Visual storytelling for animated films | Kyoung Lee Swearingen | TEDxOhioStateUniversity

We love watching animations because we fall in love with those characters. Those characters make us laugh, cry, and cheer for them.
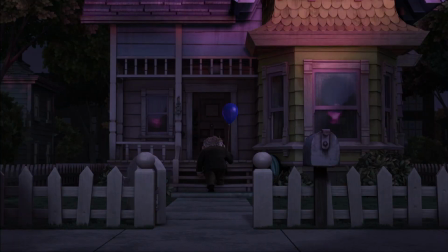I remember from Movie Up, Carl Fredrickson was returning home from his wife's funeral. And every time I look at the scene, it makes me cry.
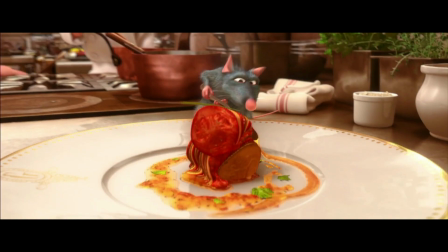I remember in Ratatouille, Remy was making his masterpiece, Ratatouille, to impress toughest food critic, Ego.
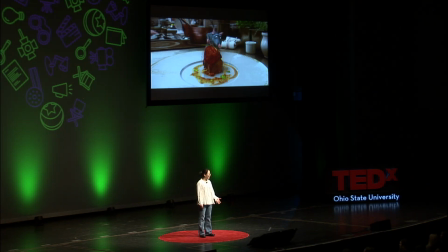And I was so nervous and anxious and cheering for Remy. These moments are so memorable to us because they touch our hearts and connect it to us emotionally. But that didn't happen by accident. It was because artists, designers, and engineers behind the screen working tirelessly, crafting the scene to communicate emotion. We say, our hero is crying. The scene should be crying too. But how can we make the scene cry? That's where I come in. I worked as a lighting technical director at Pixar Animation Studios for years working on these films, practicing visual storytelling techniques to heighten the emotion of the story. One important factor in these techniques is composition. Composition means how an image is organized. So, placement and arrangement of those visual elements can emphasize a certain part of an image and draw the audience's attention to it. And also, composition can create an image feeling uncomfortable or uncomfortable.
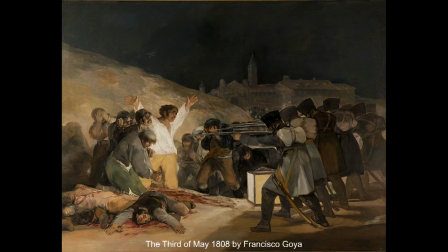Let's look at Goya's painting. What is our main focus here? The man in the white shirt? He is our focal point. He draws our attention. And also you might say this looks very dramatic and intense.
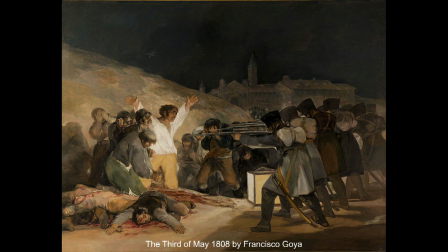As opposed to Goya's painting,
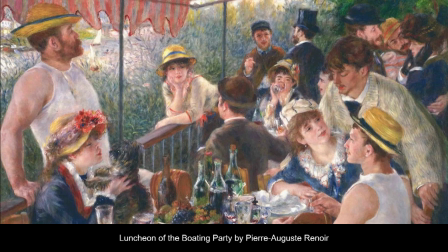Runeau's painting makes us feel relaxing and comfortable just like Sunday afternoon.
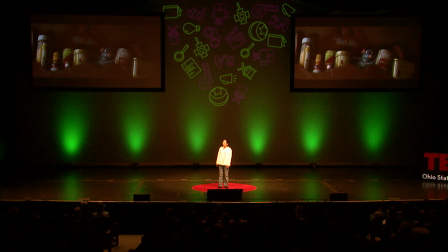When I was working on Ratatouille,
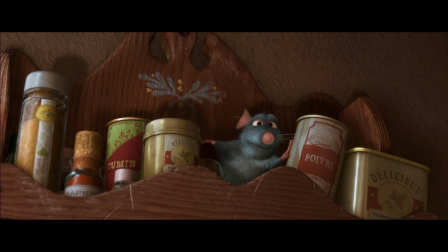one of my very first shot was to light Remy in the spice rack and my objective was to ensure we read Remy's action but at first Remy was Remy's blue
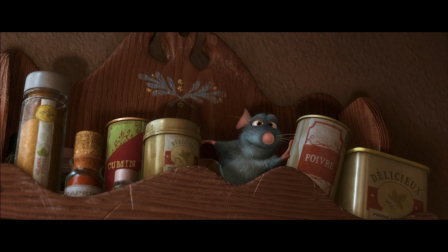and all those spice jars next to him were shiny and had a bluish tint to them because there is a windows window right next to the spice rack so we're getting all these sky bounce on them so Remy's blue and spice jars are blue I couldn't really see his action.
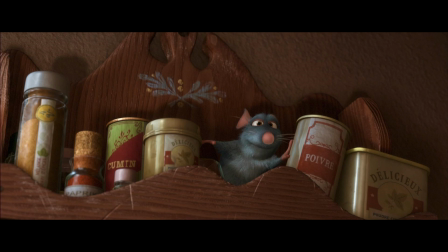So we had to minimize those distractions to separate Remy from those jars. So I toned down the blue on those jars, and I toned down those shininess, and I added some warmth tone to those jars. And now Remy's our focal point.
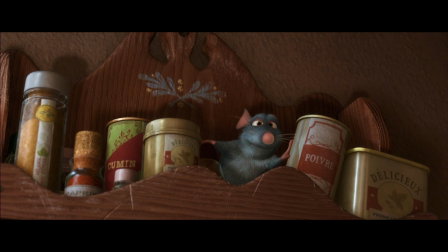He gets our attention. Another important factor in these visual storytelling technique is camera. Camera determines what will be in the scene and what will not be in the scene. And camera framing means how much of a character will be shown.
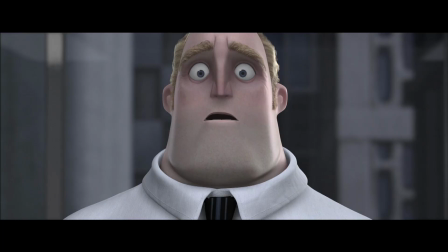We use close-up to show the facial expression,
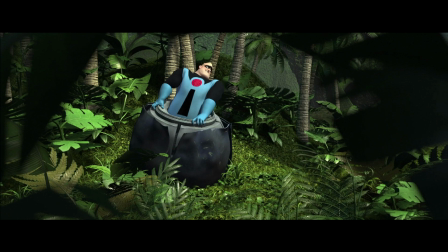and we use full shot to expose the action.
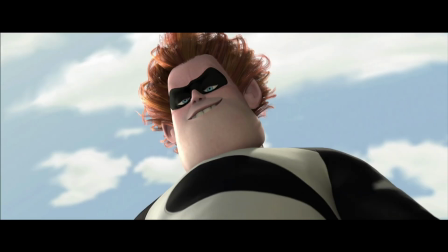Camera angle helped telling the story and heighten the emotion of the scene. This is low angle, which means physically we place the camera lower than the character. And that makes our character look threatening and powerful.